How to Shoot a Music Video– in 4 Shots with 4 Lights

Hey guys, Jason Tumerik here from FilmSkills.
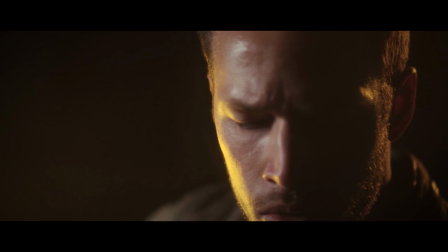(0:11)
Today, I shot a tutorial to show you how to shoot a musical performance with only a couple lights and a few tricks that'll take your videos up to the next level.
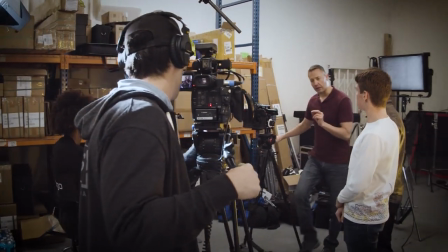(0:20)
Now, I get a lot of questions from filmmakers about how to get more clients and how to up your day rate.
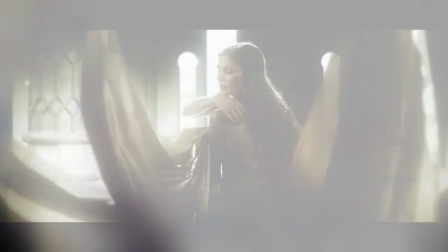(0:26)
And one of the things I discuss in my full course at FilmSkills is that it's all based on the quality of your demo reel.
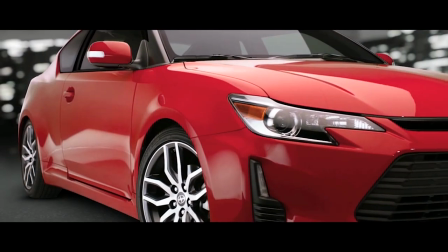(0:32)
But if you're just getting started out and you don't have a lot of work to put on your reel,
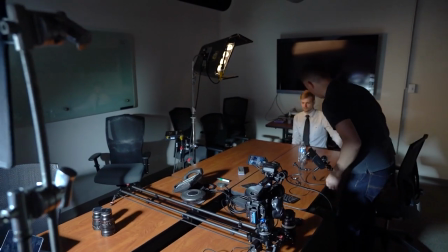(0:36)
don't worry, because you can always go out and shoot sequences specifically for your reel.
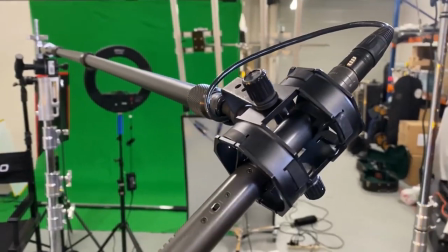(0:41)
So I'm going to reveal my techniques for how to shoot a high quality yet inexpensive music video to showcase your technical and artistic skills. All right. The first thing I needed to do for the shoot was to find an artist.
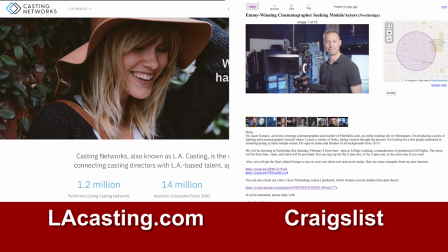(0:55)
So I put together a casting call on Craigslist and on lacasting.com asking for performers and artists.
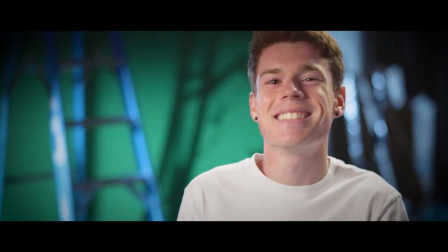(1:02)
Well, LA Casting is a free casting service, and it's used by top casting directors in Los Angeles and New York,
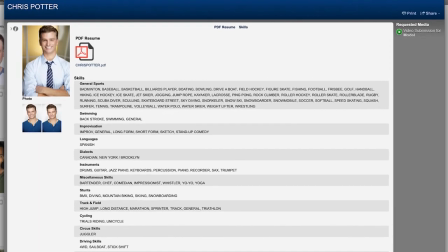(1:09)
so serious actors post their resumes, headshots, and demo reels there. Now, if you take a look at some of these people's demo reels, many of them are from student productions, and they're not very good.
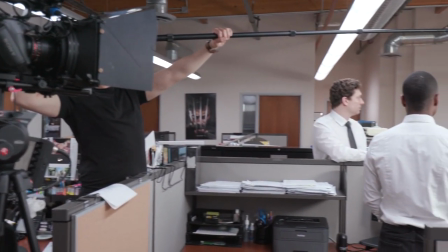(1:20)
But that's where you and I come in. See, I propose an exchange of services.
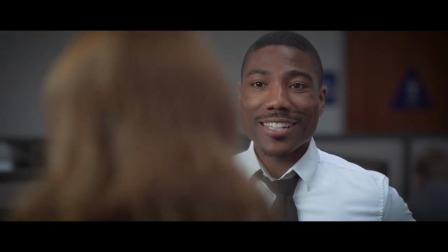(1:25)
So if an actor or performer agrees to work with me on one of my projects, then I'm going to give them a copy of the final footage to use in their demo reel.
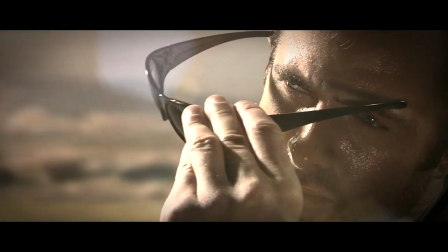(1:33)
So it becomes win-win for everybody involved.
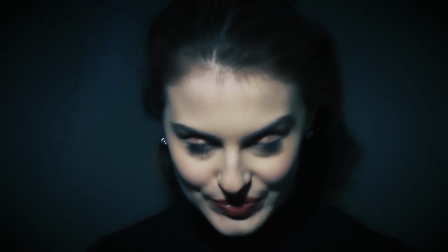(1:36)
But before I sent out the casting notice, I included links to some of my previous work, so everyone knew that I was legitimate and that I would respect their time.
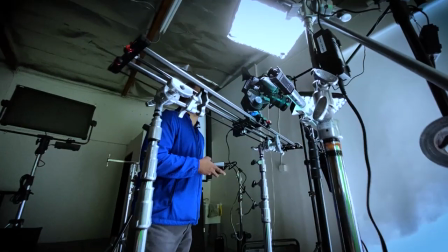(1:45)
I also had my location and the shooting date locked, which made it a lot easier for the actors to say yes.
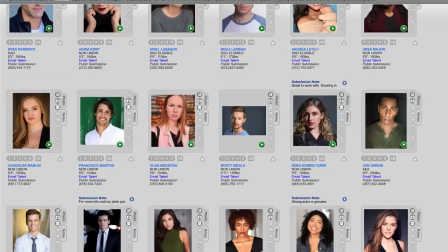(1:51)
Well, once LA Casting approved my casting call, within just a few hours, I had already received dozens of actors interested in my project.
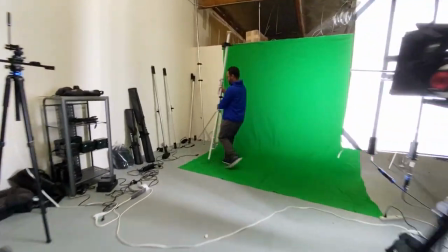(1:59)
Well, I'll be shooting this at LEDGO Studios in Los Angeles,
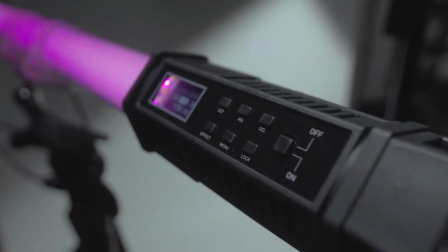(2:03)
and LEDGO manufactures some pretty cool LED lights, which I use on many of my FilmSkills shoots.
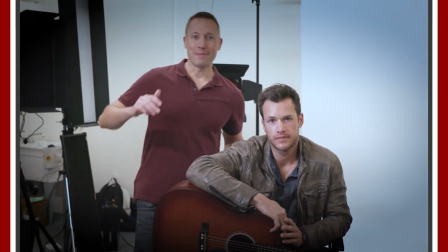(2:09)
So the day of the shoot arrives. All right, so we have the amazing Tom Bates here to perform for us on camera.
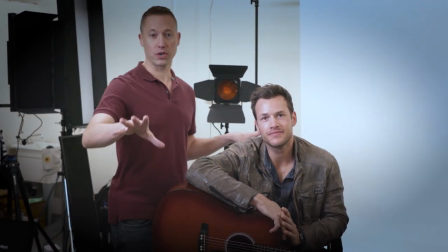(2:15)
And as we're doing our shoot, we're here in LEDGO Studios,
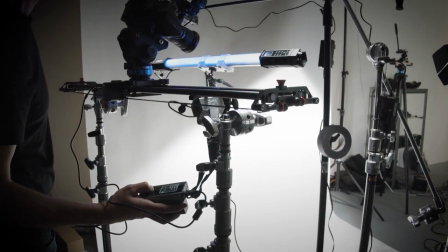(2:18)
and I've got a background here with seamless white paper and a lot of production equipment to kind of add a really neat look to this piece.
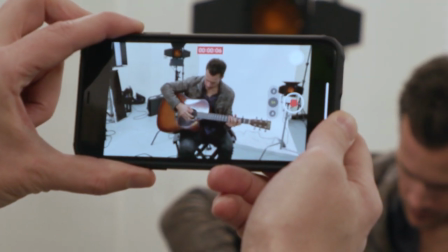(2:25)
But before we actually start talking about how to light it,
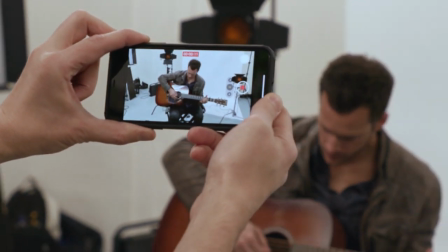(2:28)
I first want to show you what it would look like if we were to shoot this music video with just an iPhone under the ambient existing fluorescent lights.
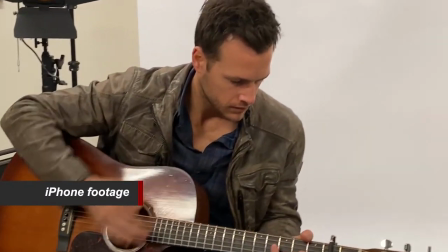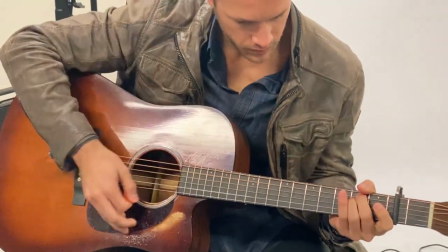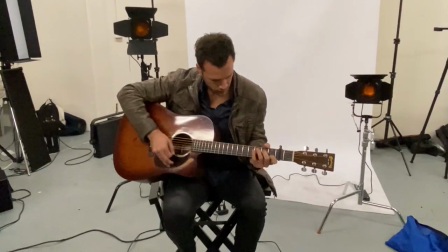(2:45)
I've got to admit, the iPhone footage does look pretty flat and amateurish.
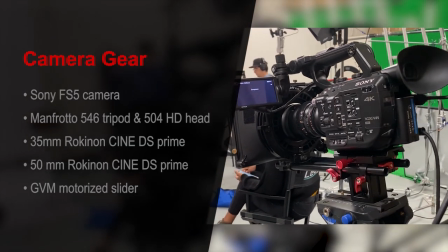(2:49)
So instead, I'm going to use my Sony FS5, which has a super 35mm imaging sensor and two lenses.
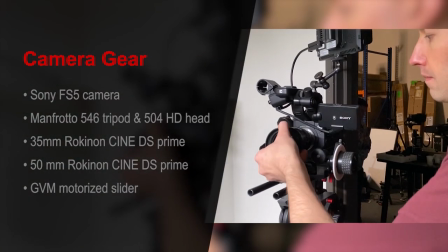(2:57)
The first is a 35mm, and the second is a 50mm. Both of these are Rokinon Cine DS Prime lenses.
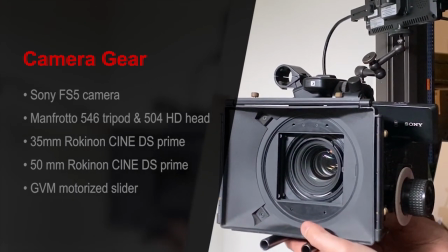(3:05)
Now, you can certainly use a DSLR camera, and even the kit lens that came with it. Just remember, it's not about what camera you use, but how you use it.
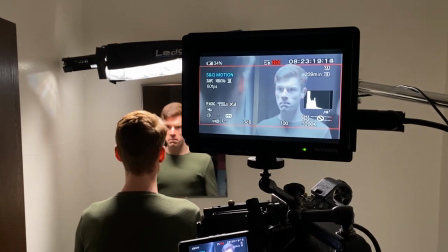(3:13)
And I'm going to be sharing some tips on how to get the most out of your camera settings just a little bit later. Well, the next step in producing a professional video is to control the lighting.
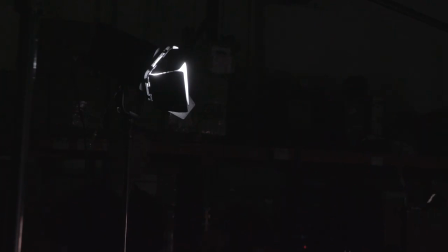(3:23)
Now, I've got here set up a LEDGO D1200, which is a Fresnel that's set up as our key light. Now, if you take a look at what this light is doing, I have my barn doors pinched closed so I get a nice shaft of light.
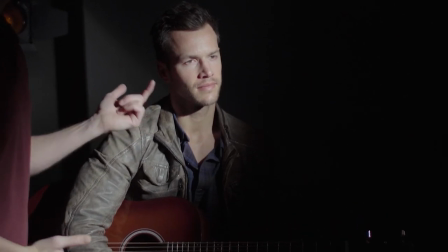(3:37)
That way, I'm able to properly expose Tom's skin tones while letting a lot of the background fall off into shadow. Now, this may be a little too contrasty.
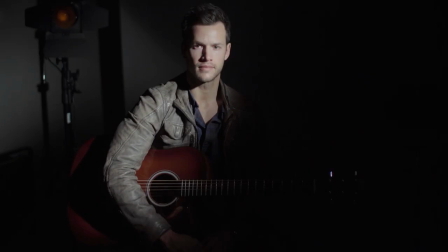(3:47)
So, in order to bring up some of the shadows, I have a second softbox set up to give me a little bit of an ambience.
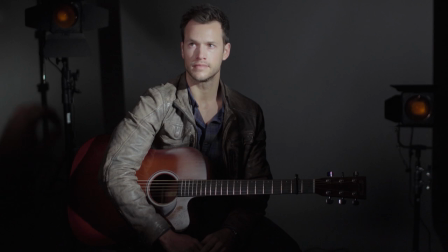(3:54)
Now, it's very subtle.
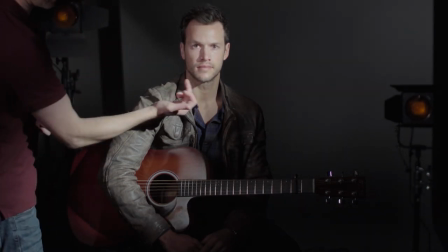(3:55)
It's only bringing us up by about a stop and a half, but you can see that the contrast between the bright and the dark sides of Tom's face is a lot more aesthetically pleasing.
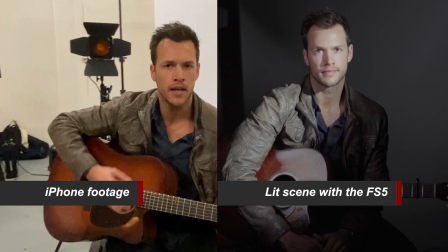(4:03)
If you compare this shot now to the iPhone,
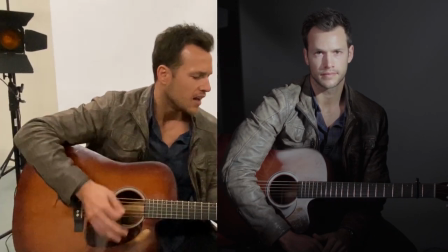(4:08)
you can already start to see pretty big difference in the look and the quality of the footage. To add a couple artistic flourishes to the shot, I've got a couple of these LEDGO D1200 MC Fresnels, and I have an orange gel in front of them to give us a little bit of a warmer light.
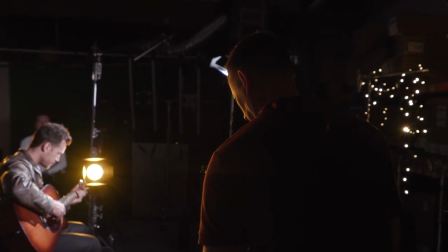(4:24)
And both of these fixtures are set up on both the left and the right sides of the frame, pointed directly at the camera.
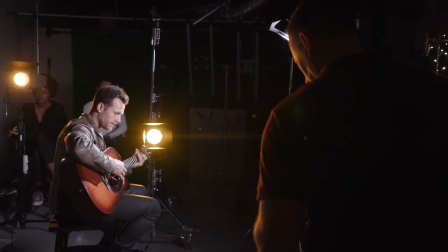(4:31)
And you can see already that it's adding a little bit of color to our shot. One trick I like to use on set is to vary the color of the light sources.
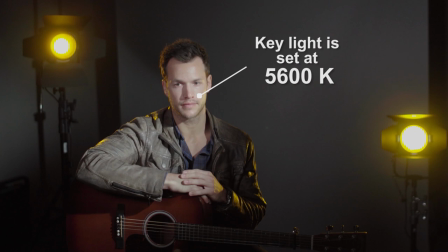(4:39)
And in this case, I'm lighting Tom with a light set at 5600 Kelvin, which is a bluer light.
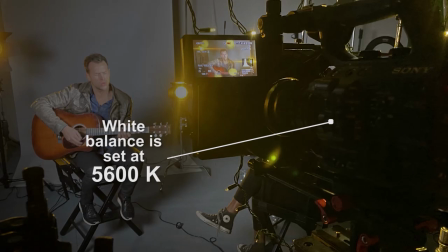(4:46)
But it appears white because I also set the white balance of my camera to 5600 Kelvin.
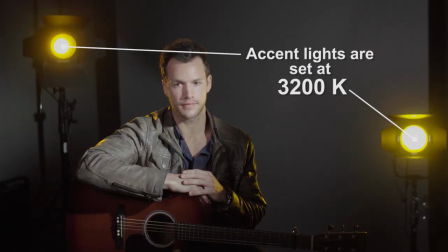(4:52)
The accent lights are set at 3200 Kelvin, so they appear much warmer on screen. Well, I decided to go with a warmer color palette because Tom's clothes are on the warmer end of the spectrum. to add a little bit more zest to those two accent lights, I'm gonna put two different types of filters in front of the camera lens. The first is a streak filter.
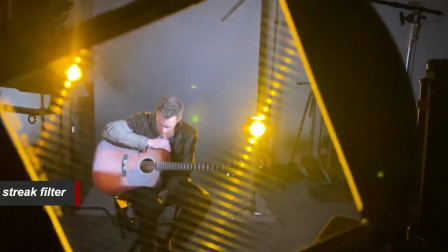(5:13)
And I have here a Tiffin 3mm streak filter.
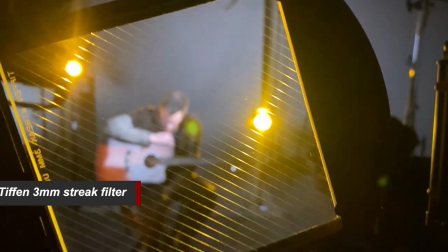(5:17)
And the way these work is there's little lines, parallel lines that are grooved into the filter, and they'll create a J.J.
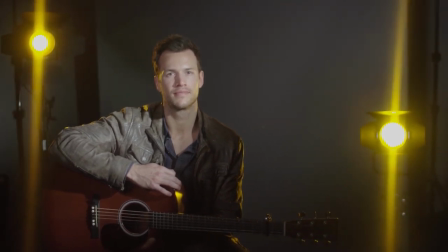(5:23)
Abrams style lens flare across your frame. And depending on the orientation of the filter, it's gonna control in what direction those flares are going. One thing to watch out for when you're using a streak filter is your focal length.
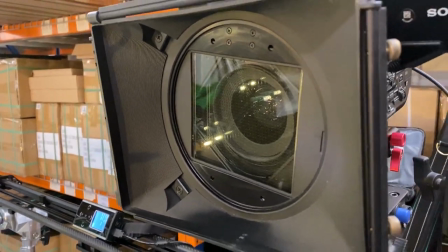(5:36)
Now, because this filter has grooved lines on it, it's easy to see those lines in the light flares on screen.
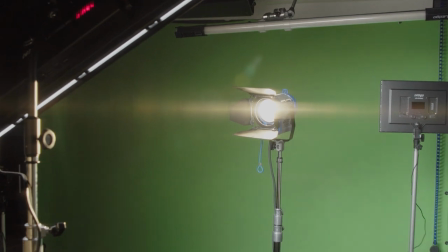(5:43)
So to smooth those flares out, you've got to slightly lengthen or shorten your focal length until the flares are smooth.
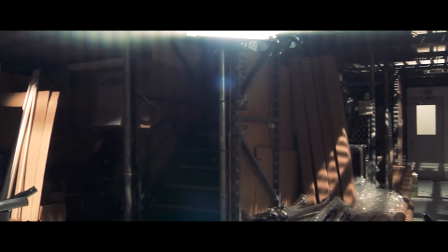(5:51)
See, I made this mistake in another movie that I shot, and you can see here how the streak filter is visible because it wasn't set at just the right focal length.
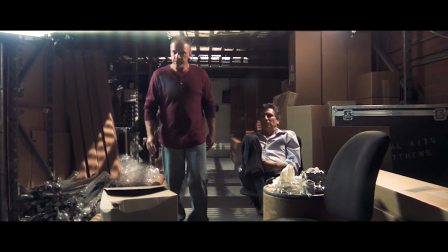(6:00)
Now, I'm not talking about a big shift in focal length. Only a few millimeters in either direction is going to make a huge difference in smoothing out those flares.
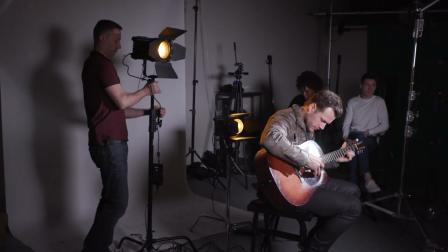(6:08)
I then changed the height of these two accent lights so that the lens flares appeared just above and just below Tom's face, beautifully framing him within the shot. The second filter I'm using is a Tiffin Gold Diffusion FX 1/2 grade.
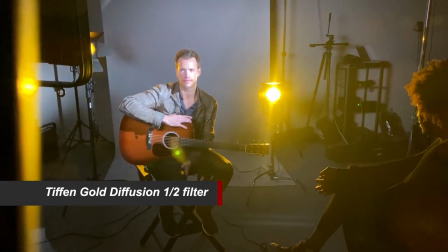(6:22)
And this is gonna soften the look just a little bit while also warming it up and giving it an ever so slight golden hue. Now, if you remember, I set up the key lights to 5600 Kelvin, which is a blue color temperature.
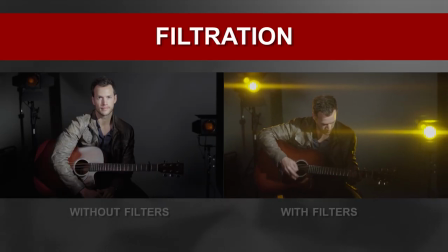(6:34)
But I did that specifically knowing that this Tiffin filter was going to warm up some of the skin tones and even make these two accent lights even warmer. You know, just like a lens, before you use any filtration in front of the camera, always take time to make sure it is free of any dust or debris. And in this case, I'm glad I did because my diffusion filter is actually pretty dusty. So I blew it off with some compressed air, and now I'm using lens tissue just to make sure that it's nice and spotless. Now, one thing to be mindful of is whenever you use filtration in front of the camera lens, make sure that you've got the properly sized donut on the back of your matte box.
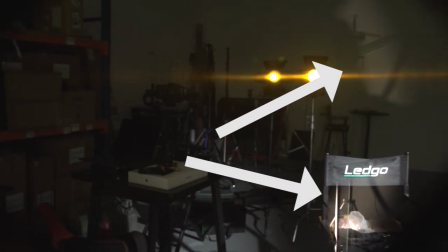(7:10)
Because if you get any light from behind the camera, it's going to reflect off of the back of the filter into the camera lens, and you'll actually start to see a glare. So be really mindful of that. So in my other lessons, we talked a lot about how the movie frame is a flat frame. And in order for us to create depth, we need to create a foreground as well as a good background, with our subject, of course, being the midground. So to make this really cool,
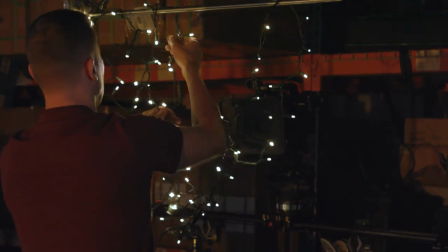(7:33)
I am going to set up a foreground of these LED Christmas lights in order for us to get some really neat little light globes in the foreground.
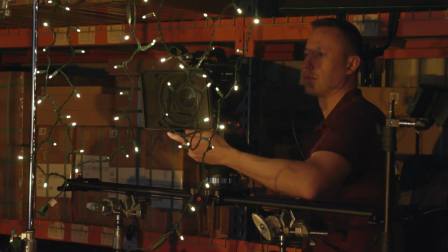(7:43)
Now, it doesn't have to look pretty in production, but all that matters is what it looks like on the frame. Now that we've got our lighting set up, the next step is to add some camera movement, because of course, moving the camera within space is gonna give us a lot more production value. So I've got my slider here, and it's all set up. It's about a 3-foot slider.
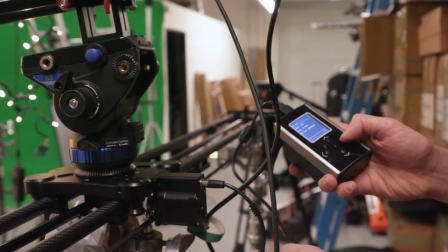(8:02)
And I'm able to set the motor so that it starts arcing from left to right during the course of the song.
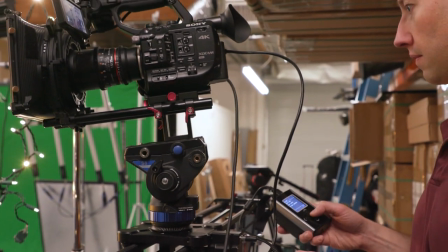(8:07)
It'll be really nice because you'll notice that as the camera moves,
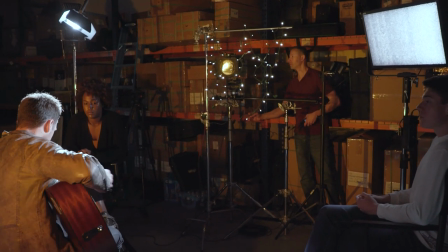(8:11)
it's moving behind these foreground Christmas lights, adding a lot of depth and a really, really cool look to the shot.